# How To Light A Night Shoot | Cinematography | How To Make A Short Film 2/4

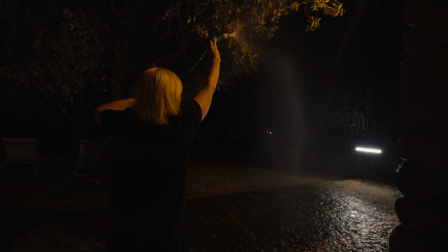12:12 Okay, hold on Mom. Okay, guys, look at each other. Äiti, mä voin kans hoitaa.
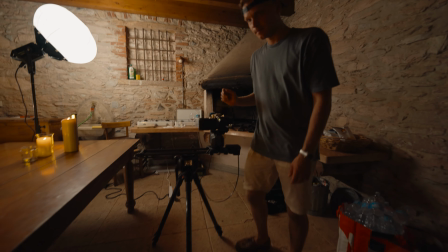12:19 Sä kastut täysin. Testan tää liikkeen.
I've done night shoots before.
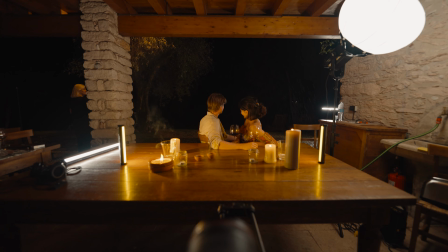12:30 But not with two actors and trying to manufacture lightning and rain in the background.
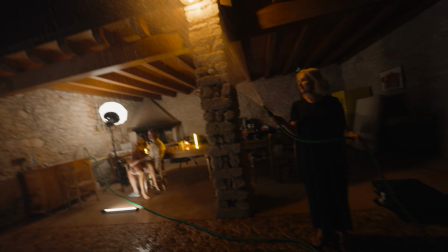12:38 And this was something that was very, very new to me. During our time in Italy, it actually rained quite a bit, but the rain wasn't like what you want your movie rain to be. It was pretty much just all down to having a play with everything and just see where we end up, really. So last setup of today, and let me run you through what we got.
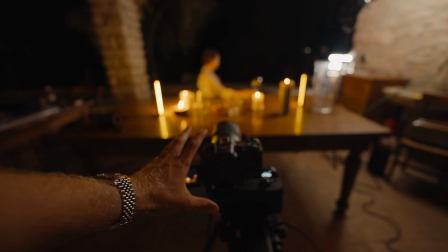13:00 First off, we got the Canon R5C on my Rhino slider.
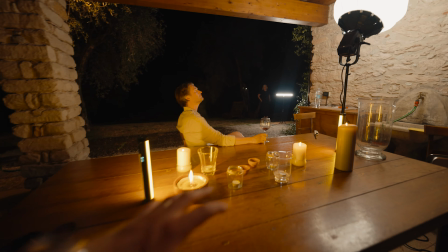13:06 We're using the Arc 2 with this one, pushing in closer. We got a beautiful candlelight setup, and then
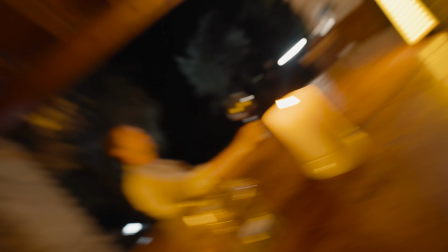13:16 GODOX RGB tube lights selling more of the candle vibe.
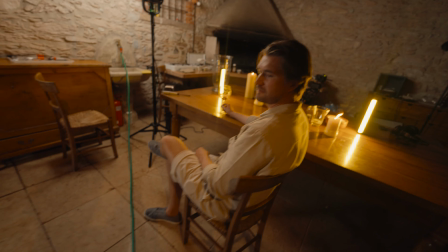13:21 Then behind our actors, we're gonna be in frame right here. We're gonna place a bigger tube light for a backlight.
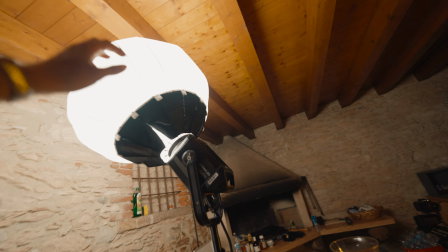13:30 Then we got this beautiful beast over here.
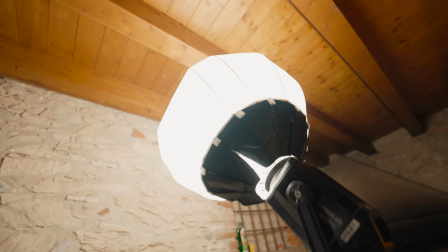13:35 We got GODOX M600 with the lantern shining up to the ceiling, bouncing light for our actors.
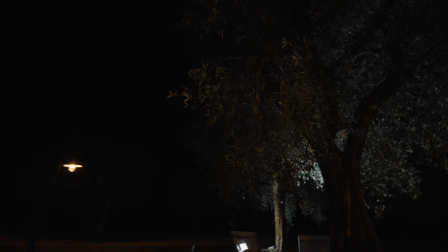13:43 And then we got the LD 150 in the back here on the yard, portraying lightning to these trees right here.
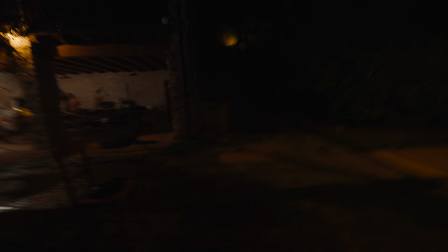13:53 It's gonna look dope. And then, oh, you thought I was done? I'm not done.
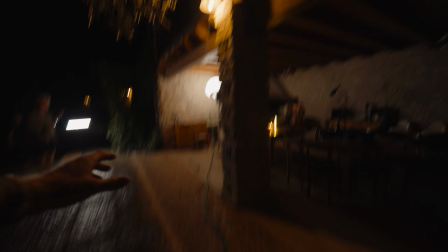13:58 And then we got a hose and we're gonna spray some water that's gonna drip down. So basically we are creating a storm behind our lovely actors.
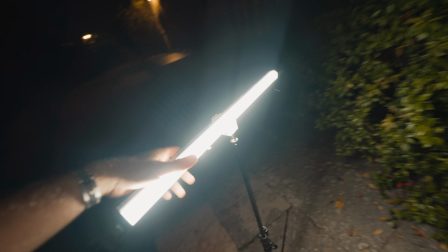14:10 Oh yeah, I almost forgot, there's more lights. We got another GODOX RGB here, backlighting the rain that's gonna fall down. And then if that is not enough, guys, then we got even more lights.
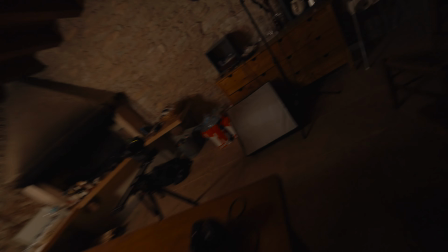14:23 We got a few more RGB ones that we're gonna place to the set. It's basically we're building our own studio here in Italy, in Lecarda, to this lovely outdoor patio kitchen.
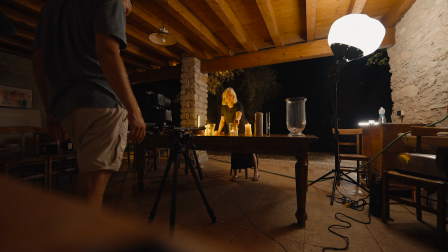14:36 In the foreground, I really wanted to create something that reflects warm mood, especially with the actors. They're holding each other deeply, madly in love, just staring one another next to that table.
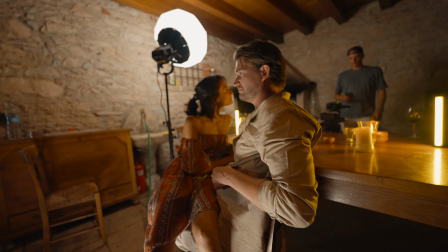14:51 And that foreground, that tabletop, I wanted to fill that with some practical lights and the practical lights were the candles,
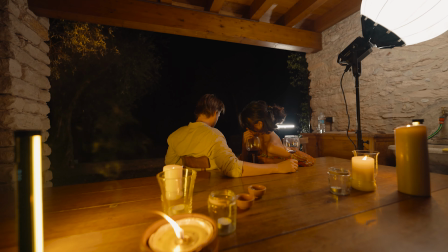15:00 giving us the mood, the calm that was gonna be the contrast for all that storm,
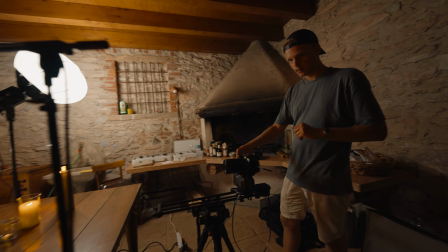15:06 the lightning and the rain happening in the back.
Audio rolling.
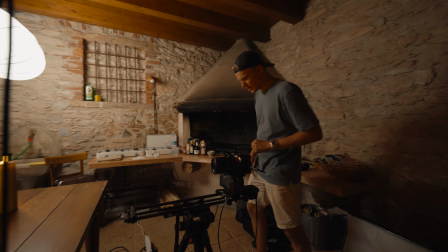15:12 Camera rolling. Mark.
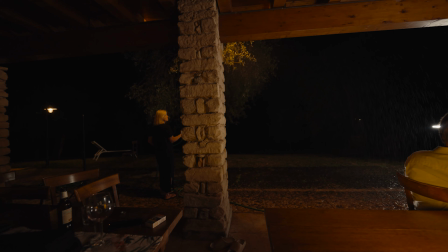15:18 Rainmaker happy? Check. Rainman happy. Okay, camera rolling and action.
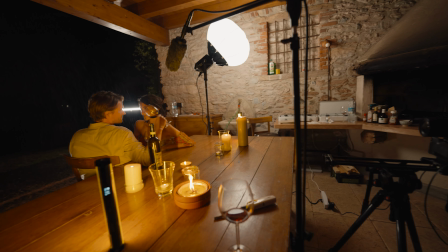15:26 This shot was highly influenced from that moment from the movie Mr. and Mrs. Smith, where we had Angelina Jolie's and Brad Pitt's character sitting out in that storm, and I just love that moment because it was like a steady, calm moment in the eye of the storm. I just love the contrast, and somehow I wanted to bring that also to this short. So like you saw, this shot was taken with my Rhino slider.
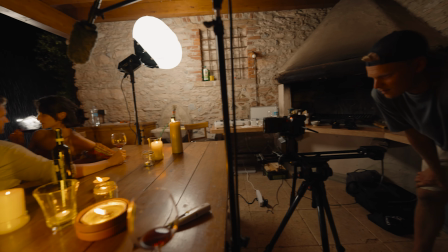15:55 I wanted to have this very, very buttery smooth shot where we push in towards the actors, and I wanted to be very dreamlike. Otherwise, this entire film was shot handheld. Framings always be something that we're searching. We're searching for the new angle, almost like the camera work itself was its own character.